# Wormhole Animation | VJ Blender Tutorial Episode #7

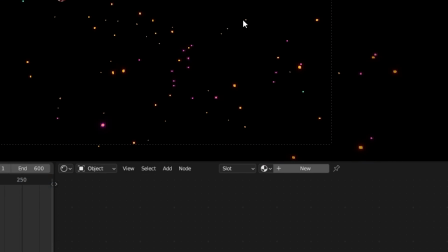It simply looks better. You can also experiment with the velocity settings.
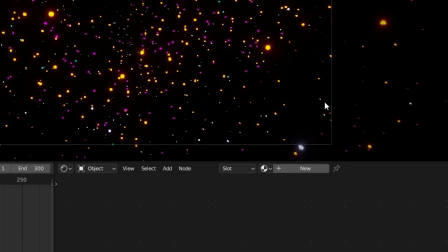I'm running this in fast forward. Normally the pace is slower, of course. To get a perfectly seamless loop, I'll duplicate the particle system and offset the timing by half the total length.
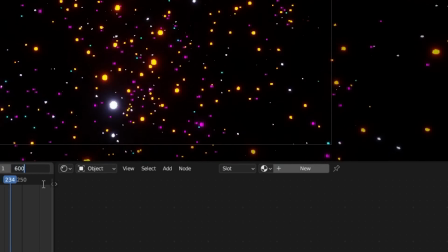Give it a quick bake and we're done. Looking good so far.
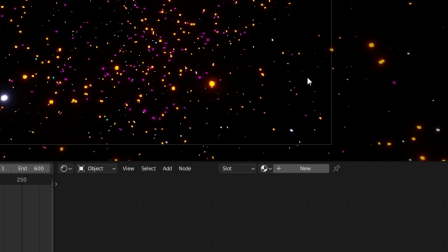To give the camera some orientation, I'm adding a wireframe modifier to the shell along with a few light sources.
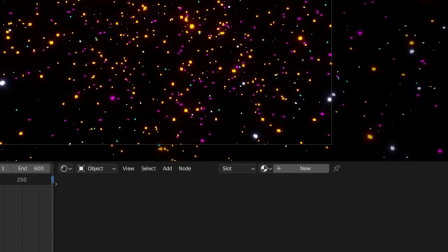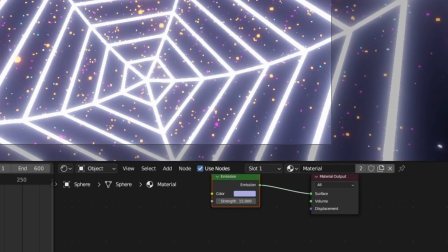I'll make the grid as thin as I possibly can.
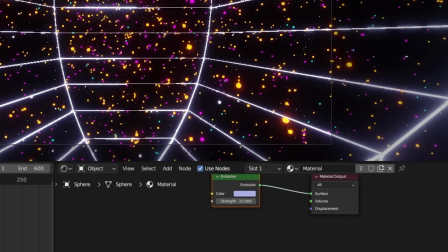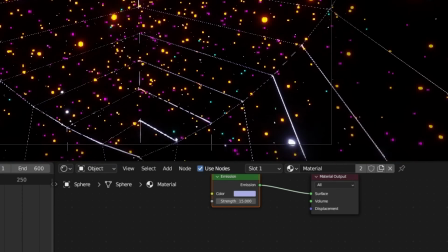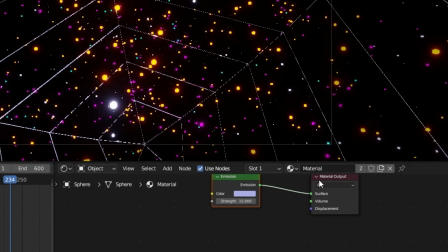Don't forget to separate the materials from one another.
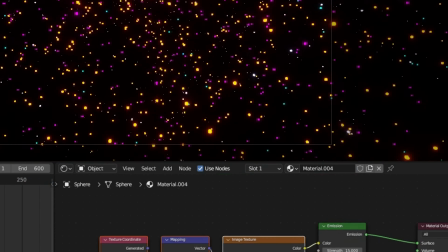Now, for a bit of playing around, I'm using colors and a wave texture to create dynamic color shifts.
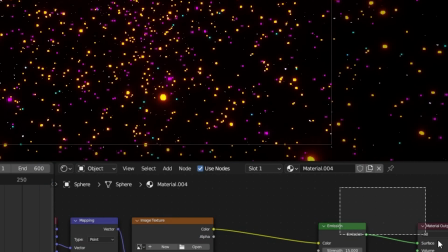Take a look and try it out yourself.
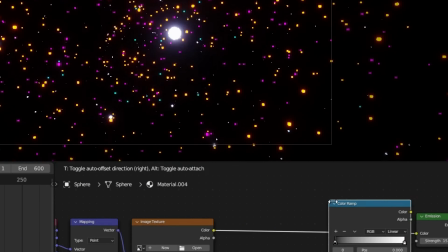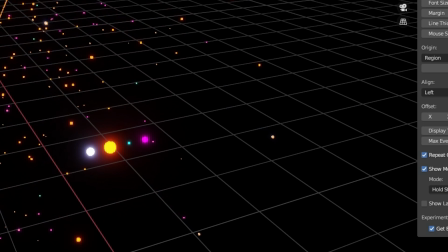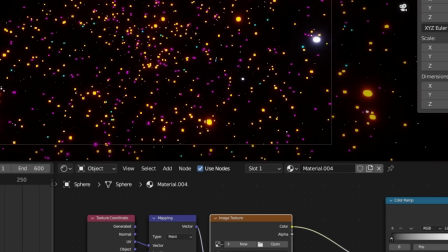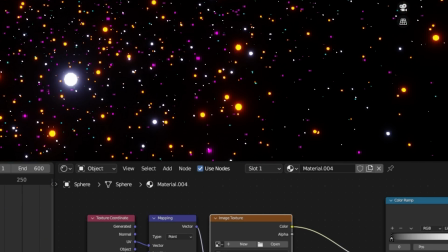I quickly need to reactivate the screencast keys. Oddly enough, they keep disappearing.
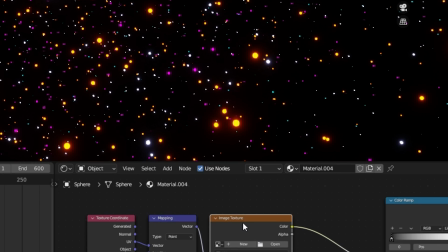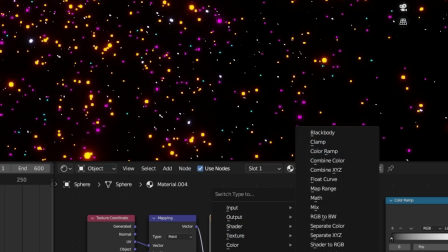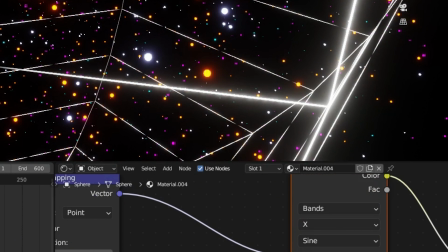For the wave texture, it works best to animate the values from start frame 0 to the end frame at around 12,256. If it doesn't quite line up, just nudge the keyframe slightly.
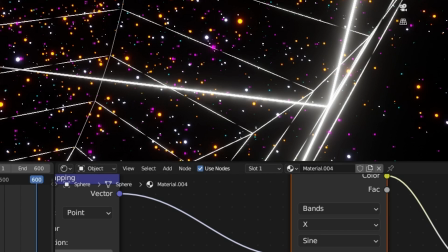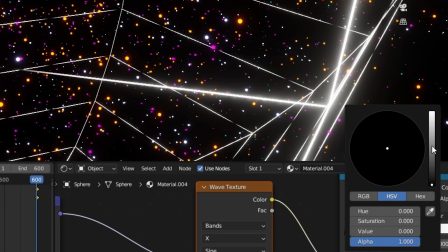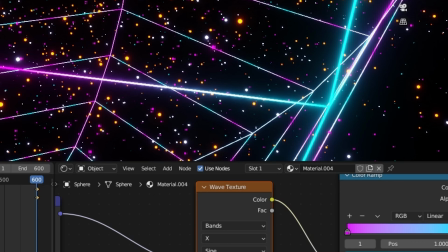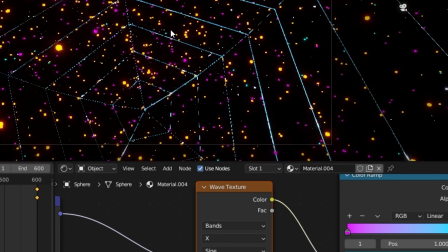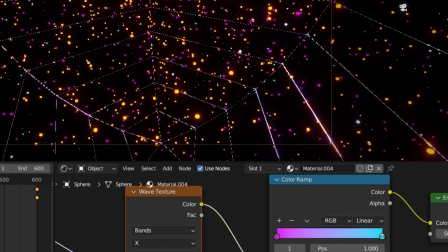A little more power on the emission so the light really glows.
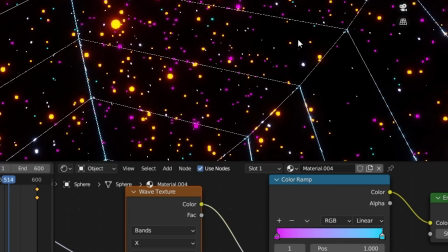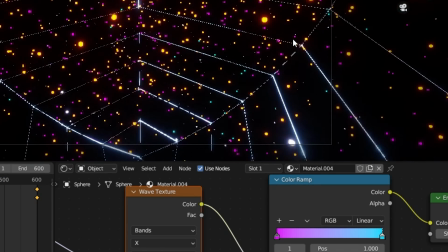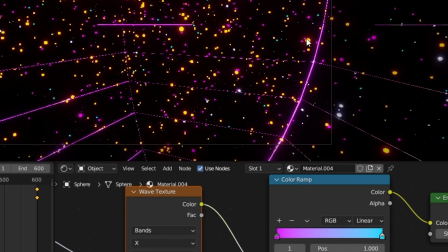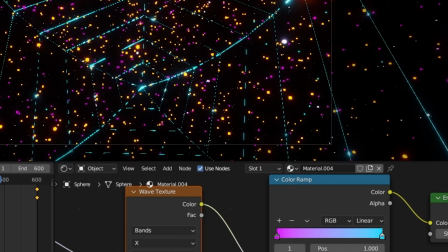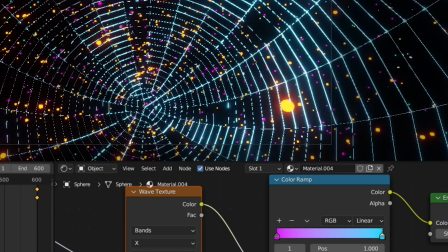Time to experiment. I'm still testing whether I'll stick with this variation.
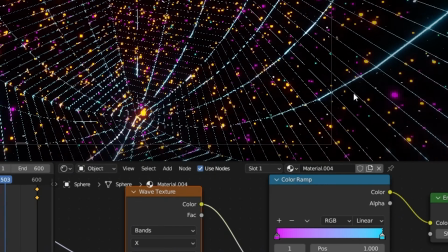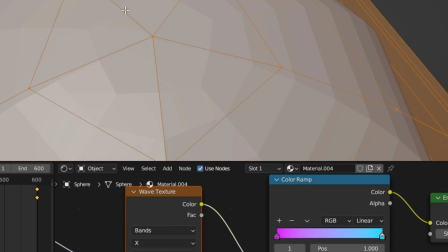Something still feels missing to me. I need to fine tune a few details.